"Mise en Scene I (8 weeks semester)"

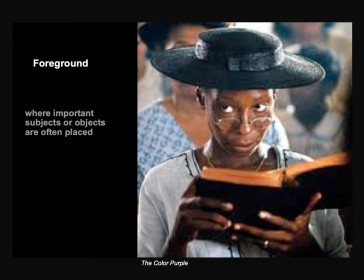The foreground, where important subjects or objects are often placed.
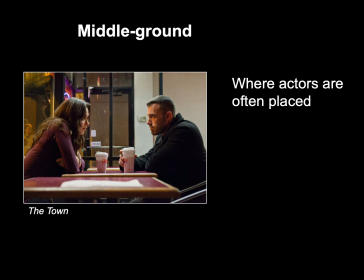The middle ground, where actors are often placed. The background.
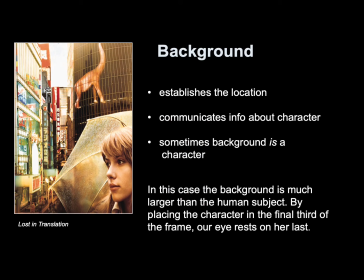The background establishes the location. The background can communicate information about a character, and sometimes the background is a character. In this case, the background is much larger than the human subject. By placing the character in the final third of the frame, our eyes rest on her last.
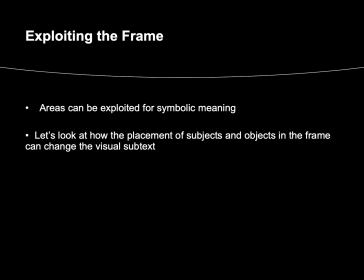Exploiting the frame. Areas of the frame can be exploited for symbolic meaning. Let's look at how the placement of subjects and objects in the frame can change the visual subtext.
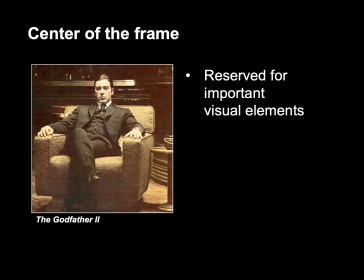Center of the frame is often reserved for important visual elements. Central framing, placing subjects or objects in the center of the frame, is a comfortable place.
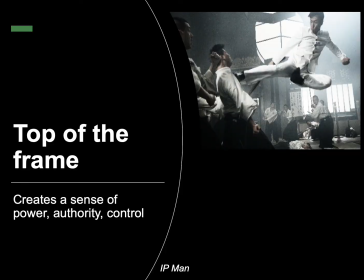Exploiting the top of the frame can be used to create a sense of power, authority, and control.
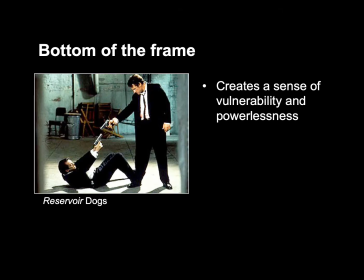Exploiting the bottom of the frame creates a sense of vulnerability and powerlessness.
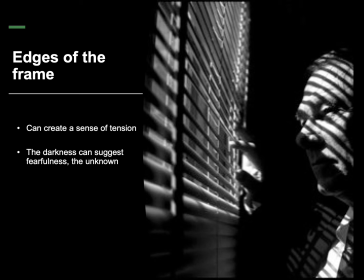The edges of the frame can create a sense of tension, and the darkness can suggest fearfulness or the unknown.
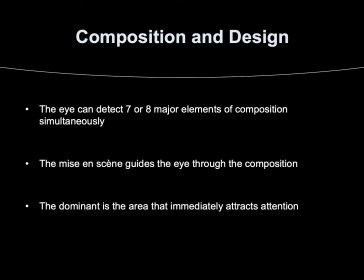Composition and design. The eye can detect 7 or 8 major elements of composition simultaneously. The mise en scène guides the eye through the composition. The dominant is the area that immediately attracts attention. After taking in the dominant, the eye moves to the subsidiary contrast. Typically, there is a first and a second subsidiary.
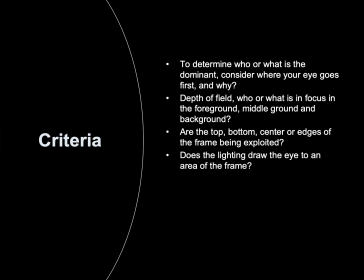Let's determine who or what is the dominant in the composition I'm about to show you. Consider where your eye goes first and why. Look at the depth of field. Who or what is in focus in the foreground, midground, and background? Are the top, bottom, center, or edges of the frame being exploited?
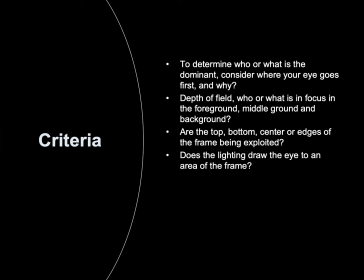And does the lighting draw the eye to an area of the frame? What is the dominant in this composition?
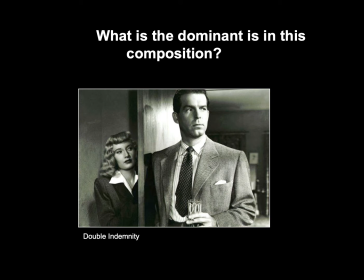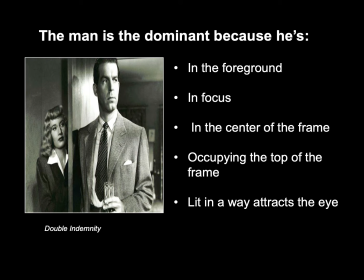The man is the dominant because he's in the foreground, he's in focus, he's in the center of the frame, he's occupying the top of the frame, and he's lit in a way that attracts the eye.
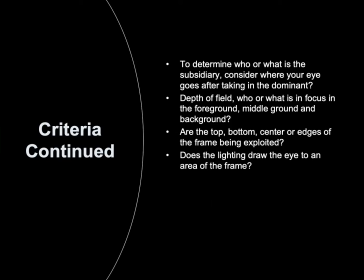We'll return to our criteria to determine who or what is the subsidiary. Consider where your eye goes after taking in the dominant. And we have the same criteria that we're going to use that we've used before.
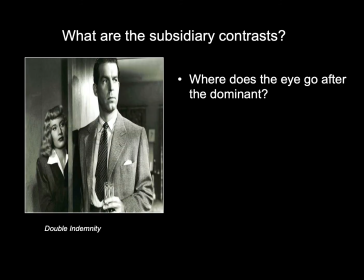What are the subsidiary contrasts? Where does the eye go after taking in the dominant?
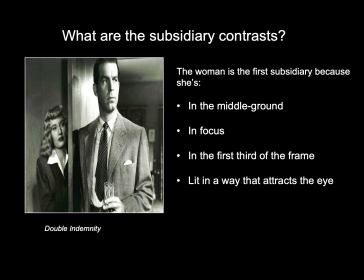The woman is the first subsidiary because she's in the middle ground, she's in focus, she's in the first third of the frame, and she's lit in a way that attracts the eye.
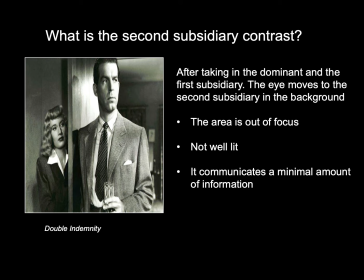After taking in the dominant in the first subsidiary, the eye moves to the second subsidiary in the background. The area is out of focus, not well lit, and communicates a minimal amount of information.
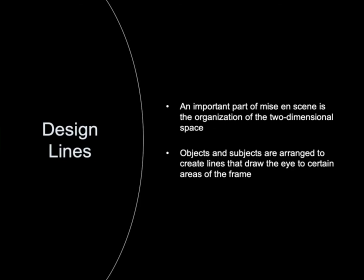Design lines.